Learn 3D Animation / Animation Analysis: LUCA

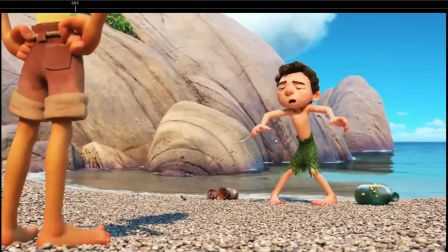Really nice. So he kept the same kind of motion as if he was underwater. And then the hips, so the head and torso goes down, then the hips goes down, and then everything tries to go up, trying to swim.
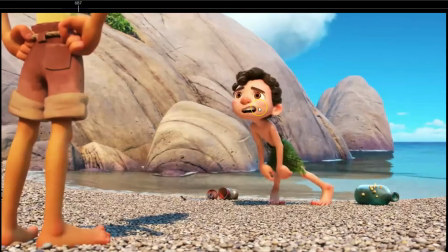Ooh. And then look at the facial expression. So at the beginning it's just normal, trying to swim up, and then as he realizes that he's not moving at all, then notice a small anticipation. Look how the lids close a bit, and then oh, changes facial.
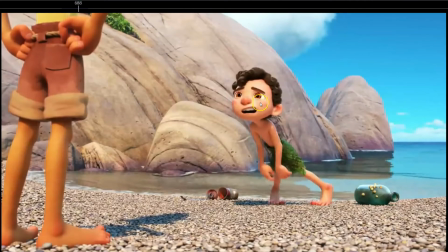Oh, come on, and see how it changes for 1, 2, 3 frames. In 3 frames the facial expression changes, and oh, he realizes that he's gonna fall, and then oh, and then 1 frame. This is really great as well, how exaggerated the fall is.
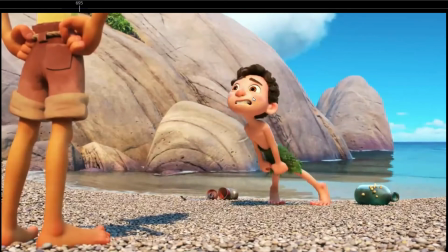So he starts to fall, so as he stopped moving up, so look, he stops moving up, and then he changes facial expression just before it starts moving down, because he realizes that he's gonna fall down,
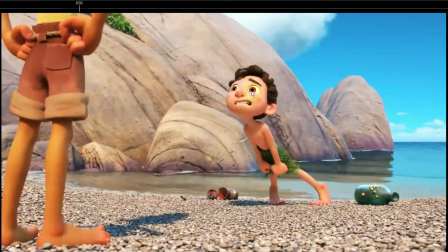and then he starts to moving down with a really small spacing. Ooh, look at the shake on the head, everything keeps moving, and then 1 frame, the hair almost stays on the same place. Look at how the head is stretched.
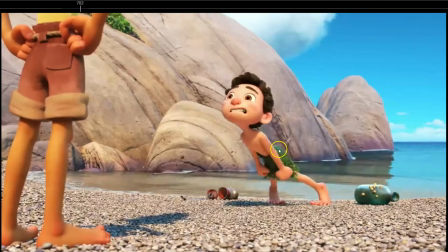Look at the hips, almost don't move that much, but they move down a bit. The hair stays on the same place, they stretch the face. Then the next frame, there's a blur, there's a motion blur, so the whole body moves down, the feet start to slide.
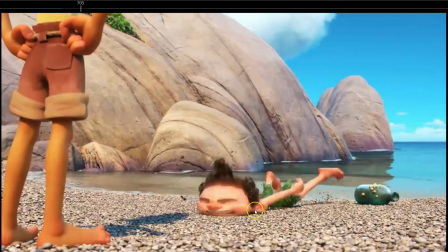So you have 1 frame, 2nd frame, and 3rd frame, and the 3rd frame is already smashing against the floor.
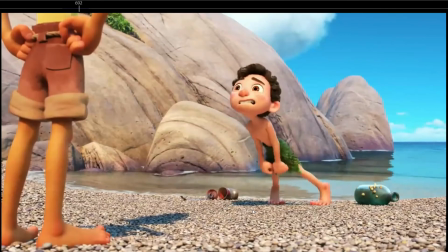So really exaggerated, boom, because every time you want to sell that the character is hitting something, is falling down, is punching something, anything that involves an impact, the more you exaggerate the last frame,
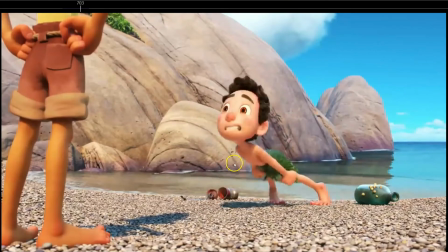the spacing of the last frame, because here, look at the spacing. This is huge spacing, boom, boom, boom. But every time you want to sell a strong impact, the more you exaggerate the final frame, the more powerful the impact is going to be.
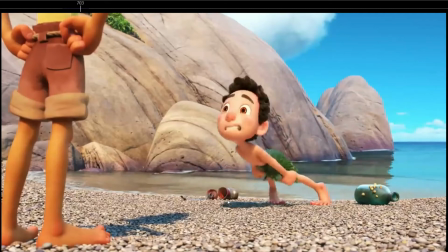Of course, you have to create a good lead up to that impact. You cannot make just the character here and then boom, over 1 frame, just smashing against the ground. Although there are shows like Family Guy and 2D animation shows that do this kind of animation,
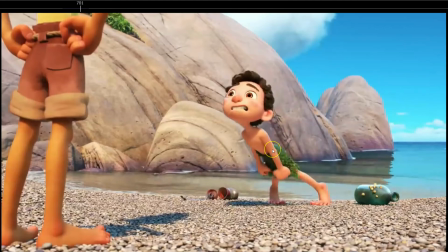that the character is just like normal, straight, and over 1 frame, boom, he's already hitting the ground. But that is really, really, really exaggerated. So for Pixar films, it wouldn't feel right unless they create a film with that kind of feeling to the animation.
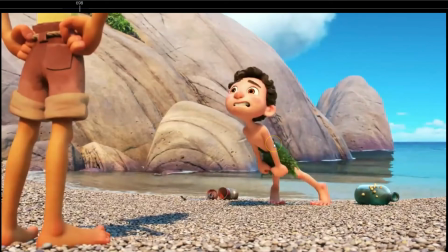But for this film, it's more a realistic type of animation, although of course it's exaggerated as in any animation film.
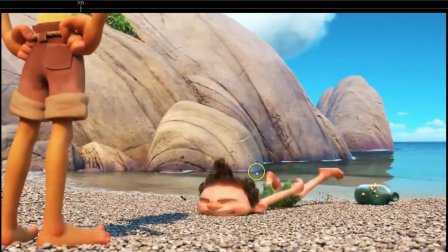But yeah, so really nice, exaggerated, boom, squash on the face, really nice. Look at the overlap on the feet as well, boom, then 1 feet hitting again after the other, so really nice.
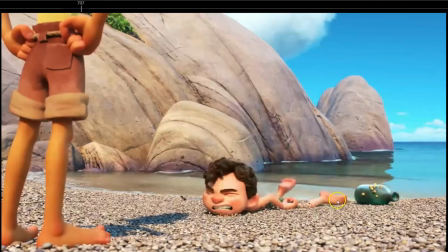And notice how it hits the overlap, then the other one, then as this feet hits, boom, then raises a bit again, and then this. So it's a double settle, so it's boom. So he hits the hips first, then the knee, then the feet,
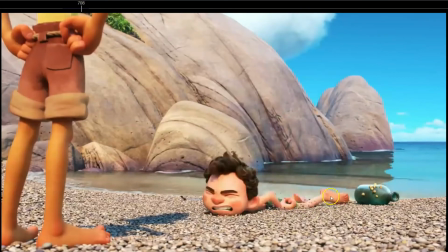then the feet bounces, then overlaps again, the foot overlaps, and then lands again. So it's a small, there's a big overlap, boom, and then a small bounce on the feet.
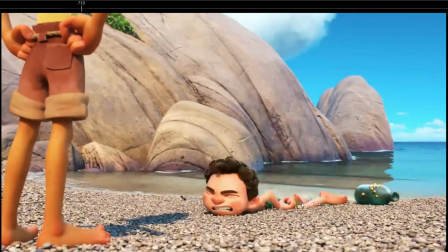So everything has that double settle to sell that the character is settling down.
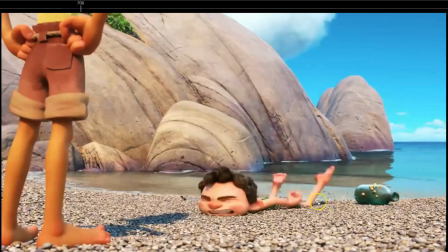Because many times if you just do 1 settle, imagine that it's just boom and the feet stays there, it doesn't move anymore, it's gonna feel a bit rigid. But if you add just that small bounce on the feet or the arms or wherever you are trying to settle after a fall,
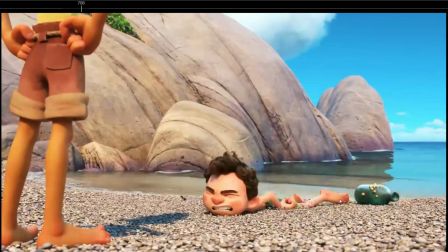that small bounce and overlap on the wherever is hitting down the floor or whatever is gonna feel more organic,
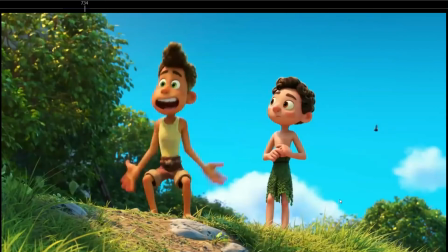more realistic, more credible.
The sky, clouds, the sun.
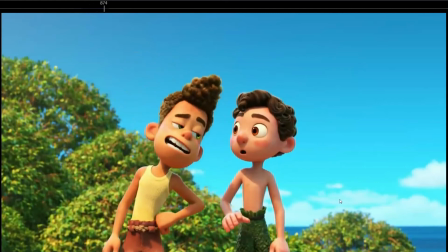Don't look at it. Just kidding. Definitely look at it.
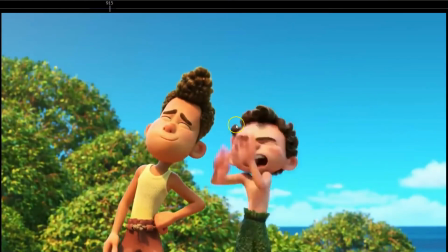Great here.
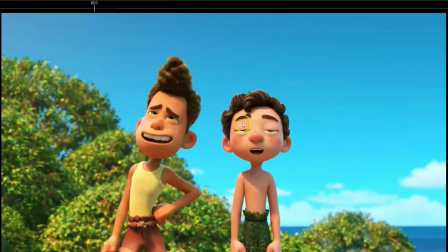The Sun.
I really like how the sun, he's talking nice, he's looking at him, and see how when he goes to move his hands over his eyes, notice how this hand has a very small slow out,
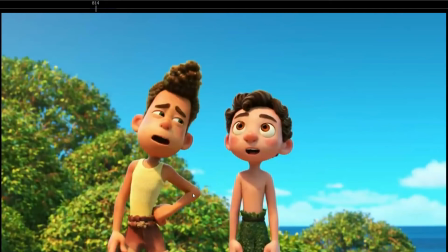a very small slow out before a big spacing. So every time you want to animate a big spacing, make sure that you create that slow out. Even if you want to exaggerate it a lot, you want to make a really snappy movement, at least have one frame where that part of the body starts moving, even if it's a small spacing,
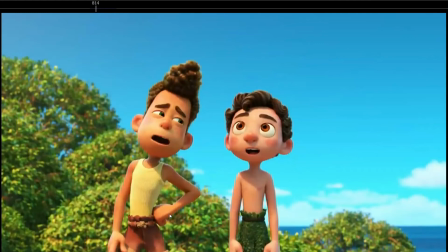because otherwise it's going to feel a bit robotic. But if you have that small slow out, even 1 frame, 2 frames, it's going to add a lot to your animation.
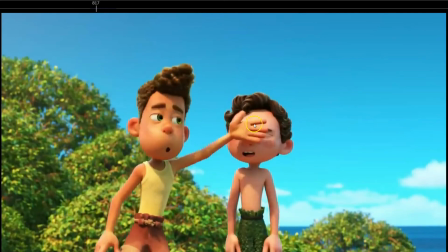It's going to be more believable. So great. Look how the arm reaches, goes there, he closes the eyes, he raises the shoulders, so he raises the shoulders first and then the arms move up. Look nice, the arc that the hand creates up and to the left,
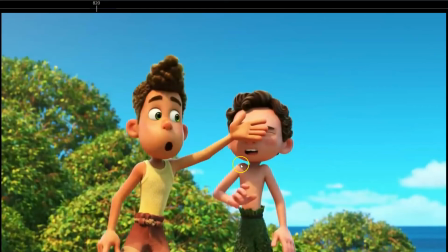and then the shoulders move down, so it's up and down, the shoulders involved, the whole body involved. So really nice reaction, the whole body involved.
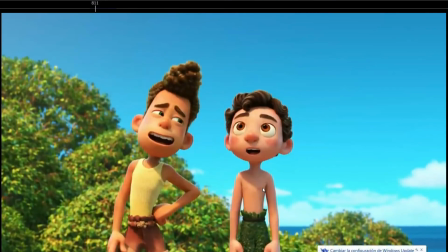Don't look at it.
And also look the small
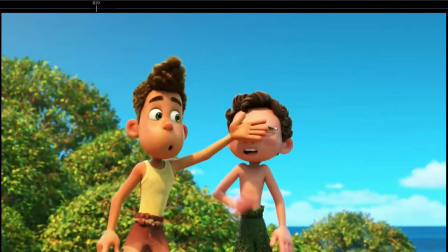shaking on the head. Ooh, see how there's a squash on the head, squash, and then stretch and back.
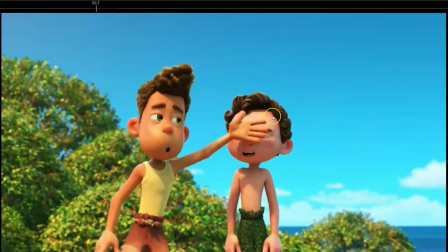So there is a small shaking on the head just by squashing and stretching again and rotating a bit the head. So notice how squash, then the head starts to rotate to the right a bit and then stretches and settles. So that's important as well.
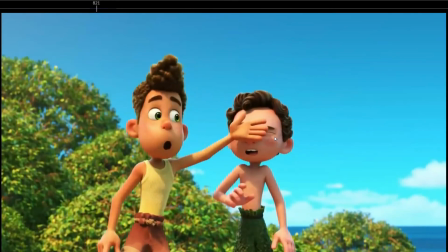So every time you can, even small rotations, small movements is gonna add a lot to your animations. Every small rotation on all the axes that you can involve, is gonna be better.
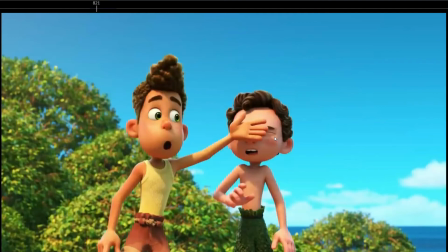If you just animate the head or whatever part of the body, but mostly the head in just one angle, like for the Z or the Y angle axis, if you don't involve the X axis or wherever axis it is, it's gonna feel a bit isolated.
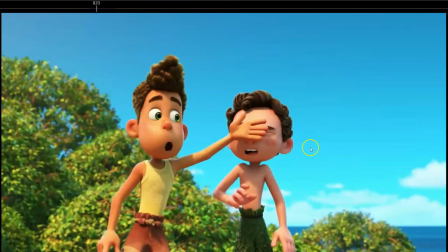But if you involve all the axes, so it rotates a bit to the right and then to the tilts as well to the side a little bit, it's gonna be a bit more organic.
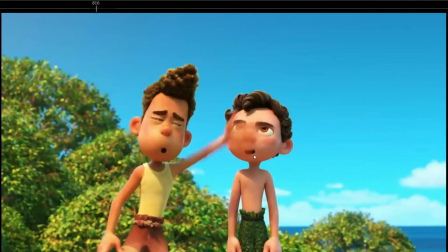And also look at the mouth, how closes, then opens, then closes a bit more.
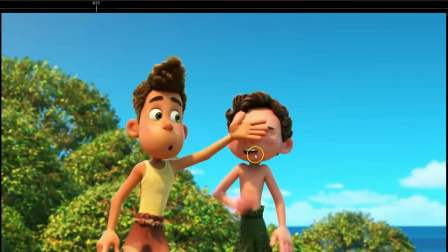So it's not just fixed on a mouth shape, but see how,
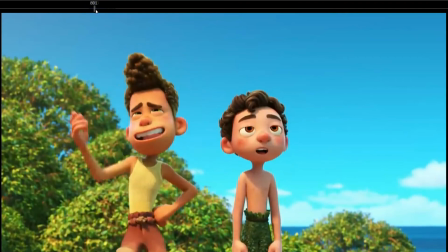see, the mouth also reacts to,
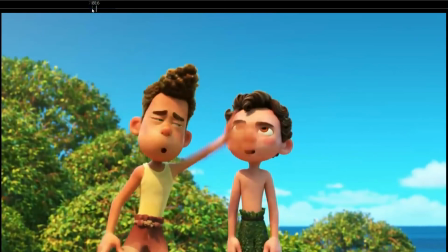even he's not talking,
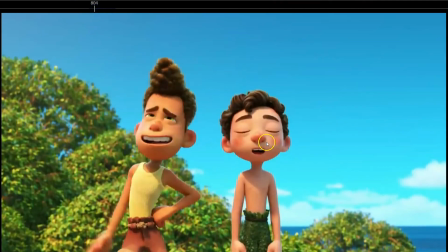he's the one talking, but here see how his mouth also reacts to this movement.
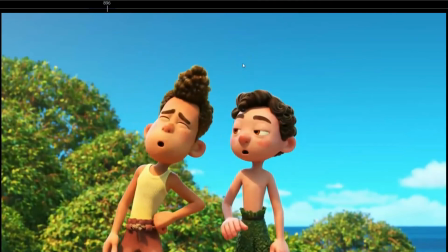Don't look at it. Just kidding. Definitely look. Definitely look at it. Just kidding.